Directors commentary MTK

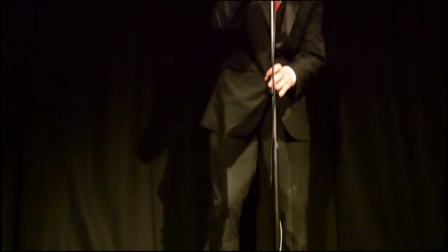4s
During our research we looked at the conventions of pop genre music. From this we found that common pop videos include bright lighting. This is because bright lighting is aesthetically pleasing to the audience. We have conformed to this convention throughout by only filming one scene indoors.
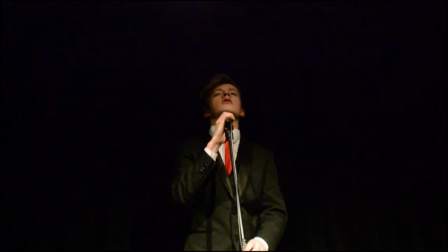17s
We have used bright lighting in both the narrative and performance aspect to our music video, but in different ways. In our performance aspect we have used high key lighting as a result of filming an indoor studio with overhead spotlights.
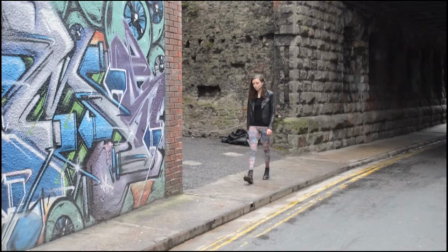28s
By using high key lighting in our performance it appears that the artist is actually on stage performing. This immediately brings a professional look to our end product.
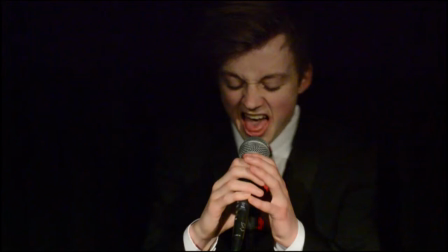36s
Whereas in our narrative aspect we have used a camera that has a shallow depth of field in order to emphasise the bright and vibrant street art in our characters surroundings. This contrasts effectively with the other characters' locations as the use of wide shot enables the audience to recognise the contrast between the two locations,
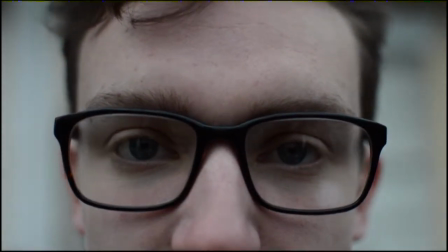52s
reflecting the difference in their backgrounds and upbringing. Another convention we found of pop videos was the use of young performers.
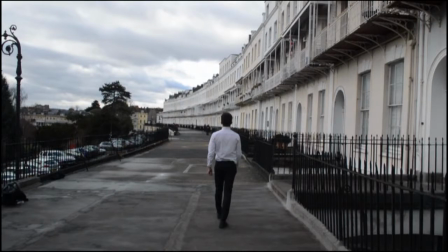59s
This is because the typical demographic of pop videos is 11 to 21 years. We chose to reflect this in our own music video to appeal to our target audience as we have gathered from our focus group that
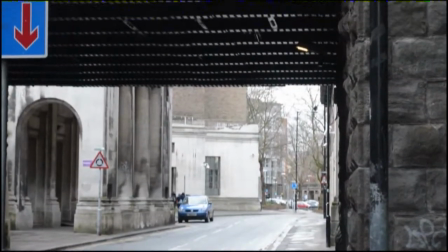70s
a young target audience prefers to view young performers so that they can relate to the character's situation or circumstances.
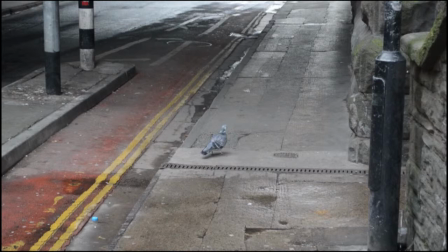77s
An additional convention of pop videos is the representation of different social groups. This is done to convey an enhanced sense of reality to the target audience.
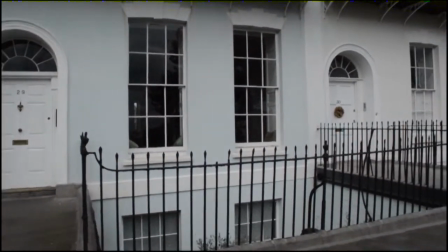85s
They would appreciate this because they should be able to identify with the characters in the video and see something of themselves within this.
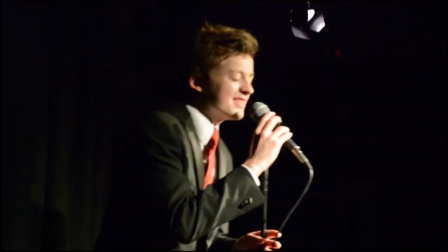91s
Reality is heightened so that there is a sense of aspiration to be like the characters.
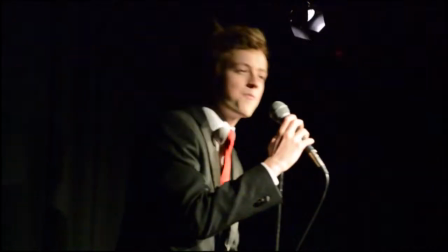95s
We have used our male character to represent the typical high class ABC1 who are generalised as
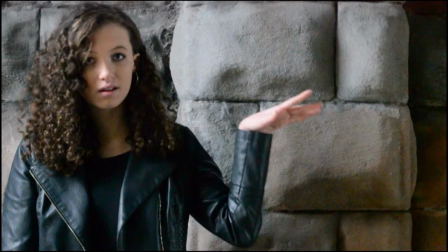100s
someone from middle to upper class and is usually highly educated and in a high social economic position.
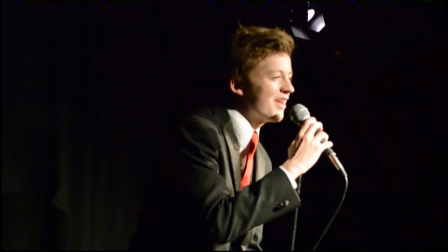106s
We have used our female character to represent UK tribe social group of urban stylers.
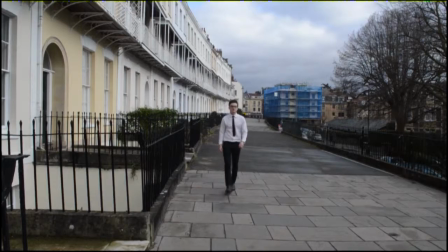110s
These people tend to be people who have embraced the inner city lifestyle without conforming to mainstream and is happy with their own individuality.
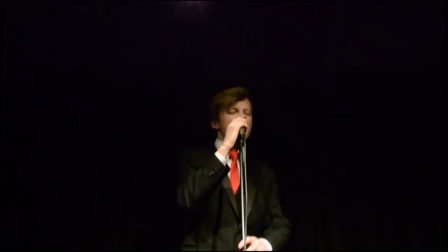118s
We feel that we have challenged gender stereotypes by doing this, as presenting the female as someone who is strong and streetwise and the male as someone who is smart and intelligent.
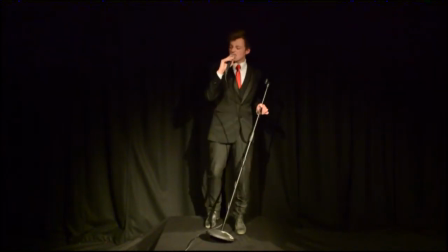126s
Our target audience will recognise this and find it appealing to witness media institutions challenging this conventional stereotype. In our research we found music videos either use performance, artistic or narrative aspects or a combination of these.
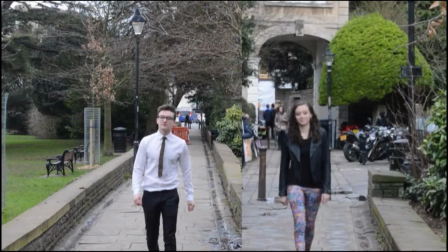139s
When watching You Don't Know How Lucky You Are by Keaton Henson, we found that although the single narrative shot was emotionally provocative, we strayed from this as our focus group advised us to have elements of humour which wouldn't work well with an emotional video.
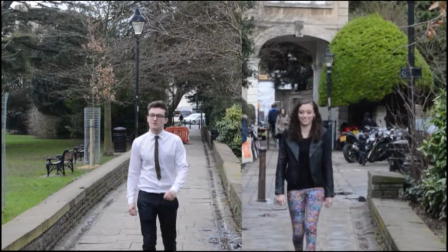152s
In our music video, we chose to use both narrative and performance aspect.
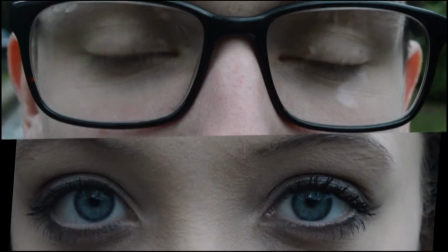156s
We did this because the contrast between the narrative and performance was clear to the audience, yet we connected the beat of the narrative to the tone of music.
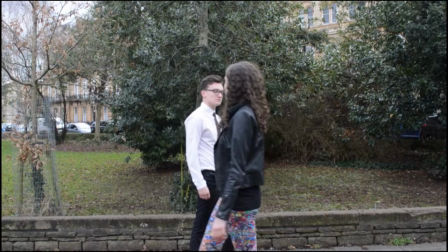163s
We also thought that this was better than using an artistic aspect as the audience could relax and enjoy the narrative without struggling to work out what it meant and the message behind it.
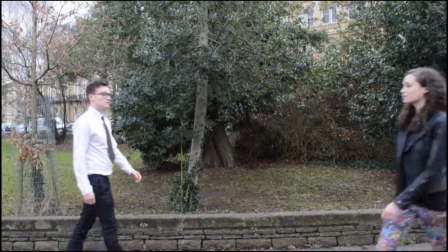172s
During our research we looked into Andrew Goodwin's theory of music videos.
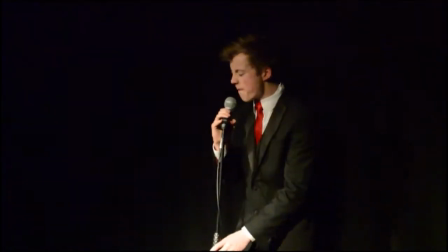176s
From this we chose to emulate his theory that in pop videos the music should match the visuals.
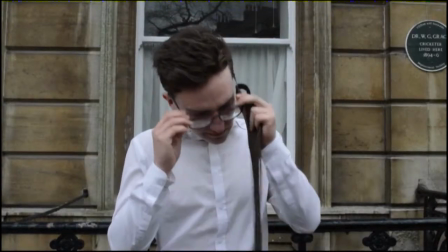181s
We were encouraged to do this from watching Taylor Swift's video Shake It Off as it demonstrates it.
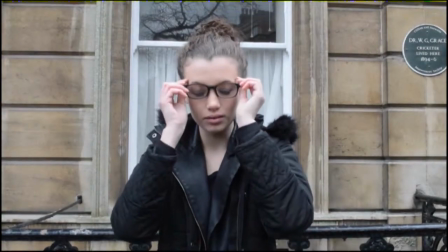187s
We have done this by matching the beat of the music with the pace of the footsteps and the timings of the cuts.
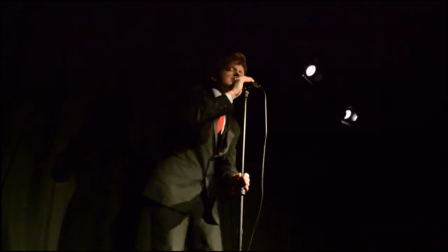192s
However, we chose to challenge this theory of having the lyrics match the visuals,
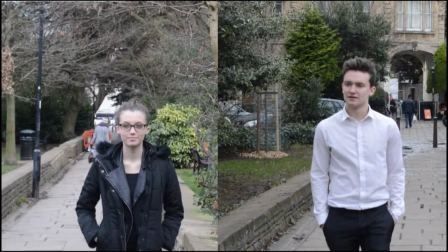196s
which Taylor Swift also presents in her music video, Shake It Off, as we didn't want to feel restrained to what we could achieve when working on our narrative. Goodwin also suggests that there should be a use of intertextuality in music videos. We have done this through having the media platform of YouTube, which is shown at the end of our video.
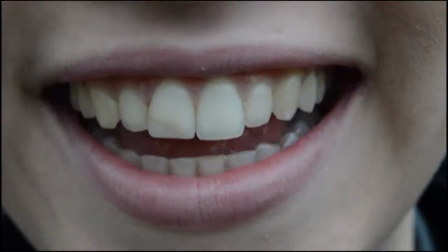213s
Whilst we have also used this to promote our video, it shows our modern audience, who are digital natives, that we are embracing new media technology.
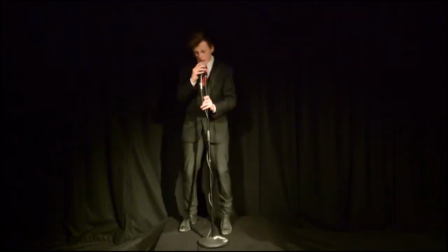219s
We also followed his proposal that demands of the record label would want close-up shots of the artist to establish and increase brand identity.
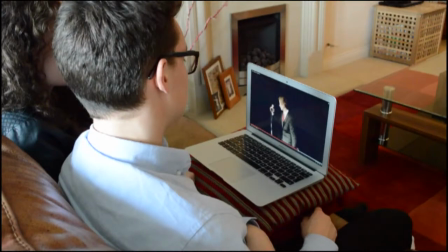227s
We have done this by having close-ups of our artist lost in a suit and with a microphone.
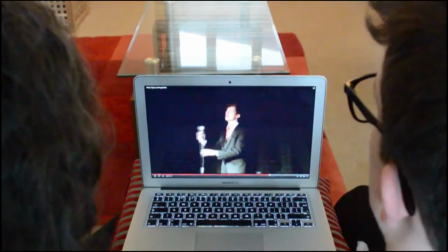232s
We did this in order to promote this as a signature look that an audience can identify with. Another theory we researched was Laura Mulvey's gaze theory, which presents the idea that music videos sexualise women by assuming that the camera is a heterosexual man.
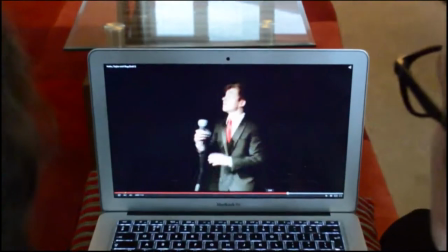245s
It also proposes that women can either be presented as a pure virginial woman or as a whore, called the Virgin Whore Digiotomy.